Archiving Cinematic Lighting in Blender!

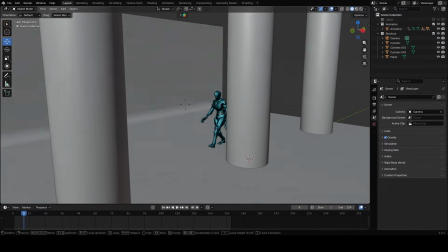(4:08)
For this scene I also wanted animation, so I recorded myself doing some uncertain acting, just experimenting really.
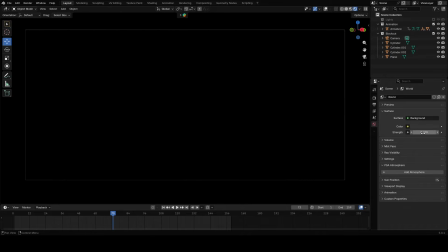(4:15)
Now that I have a cool animation, I started by darkening the scene and adding a spotlight from above.
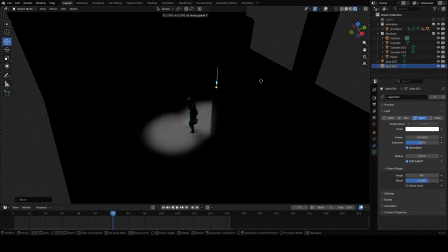(4:21)
I then duplicated that spotlight, placing one in front of the character and one behind it to build more depth.
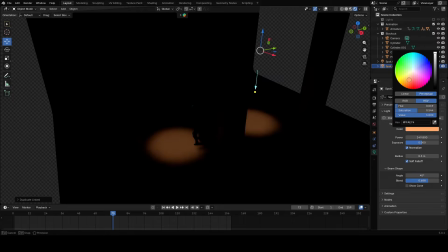(4:27)
I used red for a more dangerous and dramatic feel. Next, I added a green point light in the back to create a color contrast,
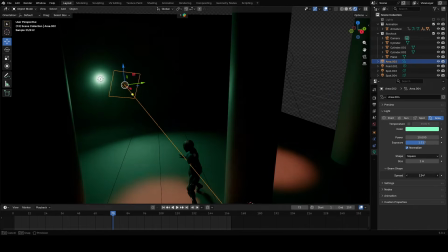(4:36)
along with an area light in the same green to softly lift the character.
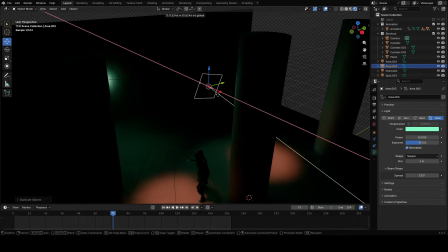(4:40)
For the rim light, I duplicated the area light again and narrowed its spread so it hits the character in a more detailed way.
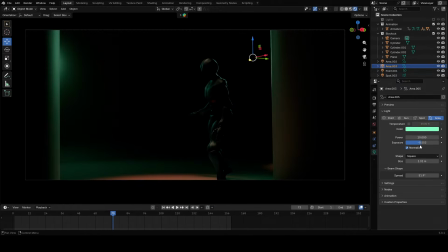(4:48)
To make the lighting more interesting, I added another red tinted point light in the back and used a gobo.
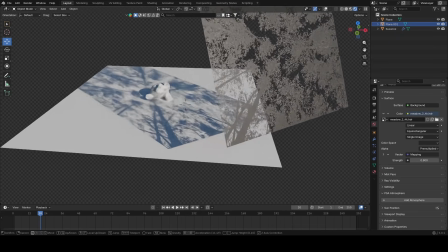(4:54)
A gobo is basically a silhouette placed in front of a light, creating an illusion that the light is shining through an object.
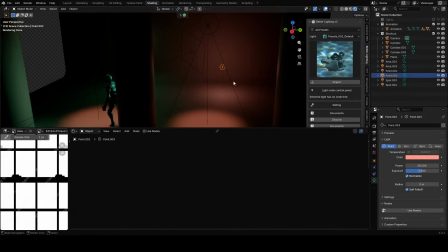(5:02)
In Blender, this is done by enabling Use Nodes in the light settings. Then you add a black and white image and plug its color output into the light string.
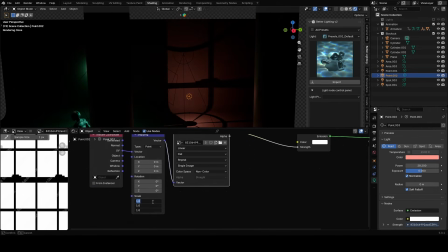(5:13)
I also added a texture coordinate node and a mapping node before the image, which lets me control the scale and the positioning.
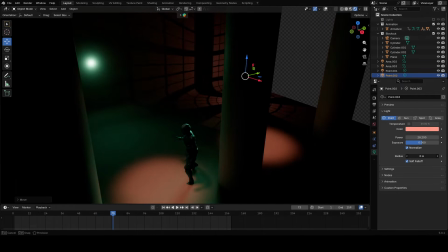(5:20)
Finally, I placed the light so the window silhouette appears in the top right corner. With that, the lighting setup feels much more dynamic and interesting.
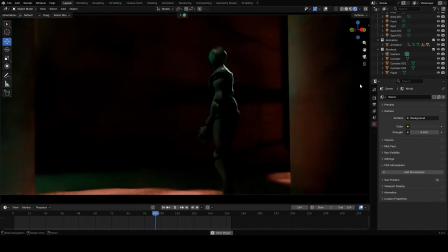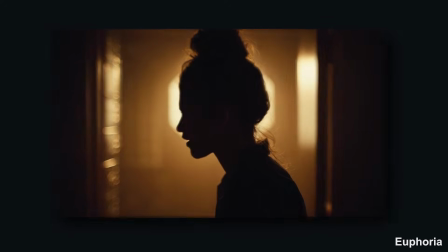(5:34)
An extra tip that helps me all the time is looking for references in movies and series for lighting and matching color palettes.
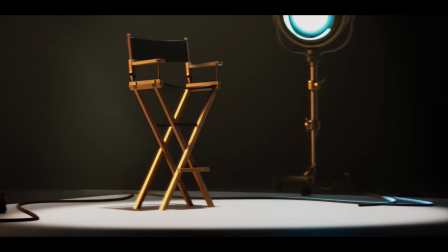(5:41)
By analyzing them, you realize how much more is used than you first thought.
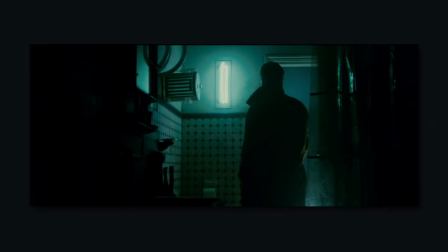(5:46)
Let me show you. In this scene from Blade Runner, we can see a person standing in a room.
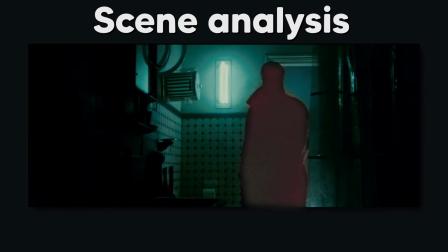(5:50)
He's positioned in front of a large light that illuminates the overall scene. If we look a bit closer, we can see a light at the bottom that lights his side for more contrast. He is also lit on this part of his face. This could be coming from the bottom light, but it could also be an extra third light.
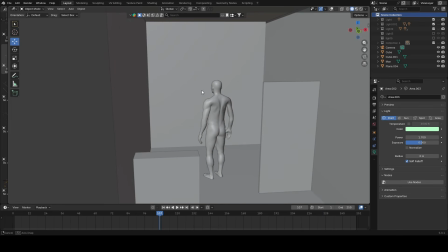(6:10)
Now let's recreate this lighting setup with the same colors in Blender. I roughly recreated the scene.
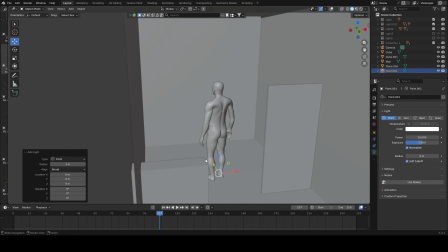(6:17)
First, let's create the fill light using a point light and place it in the same position.
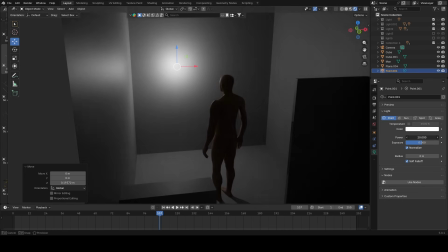(6:22)
Play a bit with the radius and change the color to a cold green.
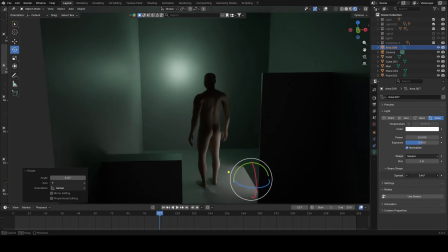(6:27)
Next, I use an area light for the side lighting. Lower the spread, increase the size and place it at the bottom just like we see in the reference.
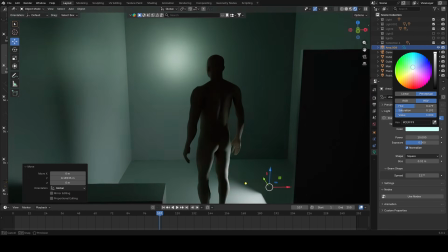(6:35)
I use an extra light for the side lighting on his head. Just duplicate the area light and place it so it only lights that small area.
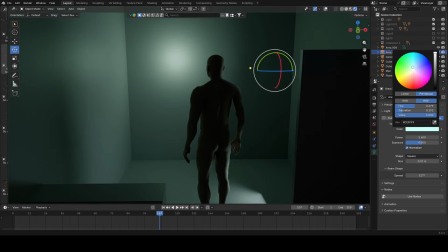(6:43)
I'll make it a bit more green for extra contrast. You can see, now we have cinematic lighting.
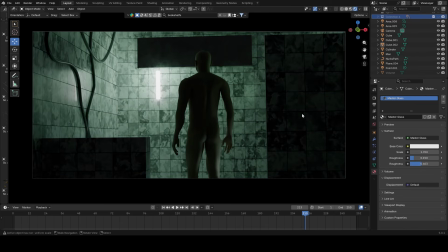(6:49)
I mean, yeah, the scene itself looks a bit boring, but you can replace this block out with anything and create any scene you want. That's why reference really help you. The last thing I recommend is always using volumes. Just create a large cube that covers the whole scene and use a volume scatter node.
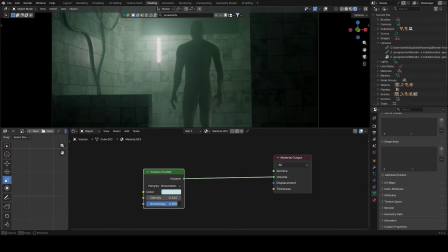(7:07)
Play around with the anisotropy and density. As you can see, this makes the scene way more interesting and cooler to look at.
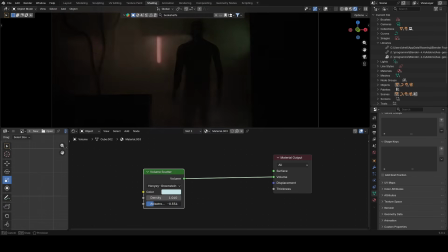(7:15)
But that's it for now. Just try and play around with the lighting. It may take some time before you get the result you want, but it will be worth it.
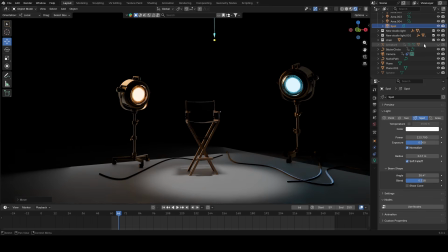(7:24)
I hope I was able to help you with this video. If you still have any questions about lighting, feel free to ask in the comments or DM me on Instagram.
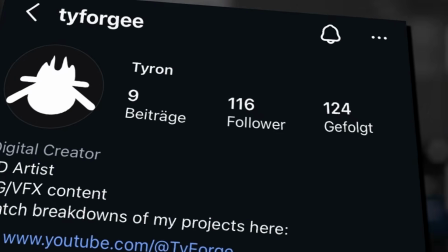(7:32)
See you!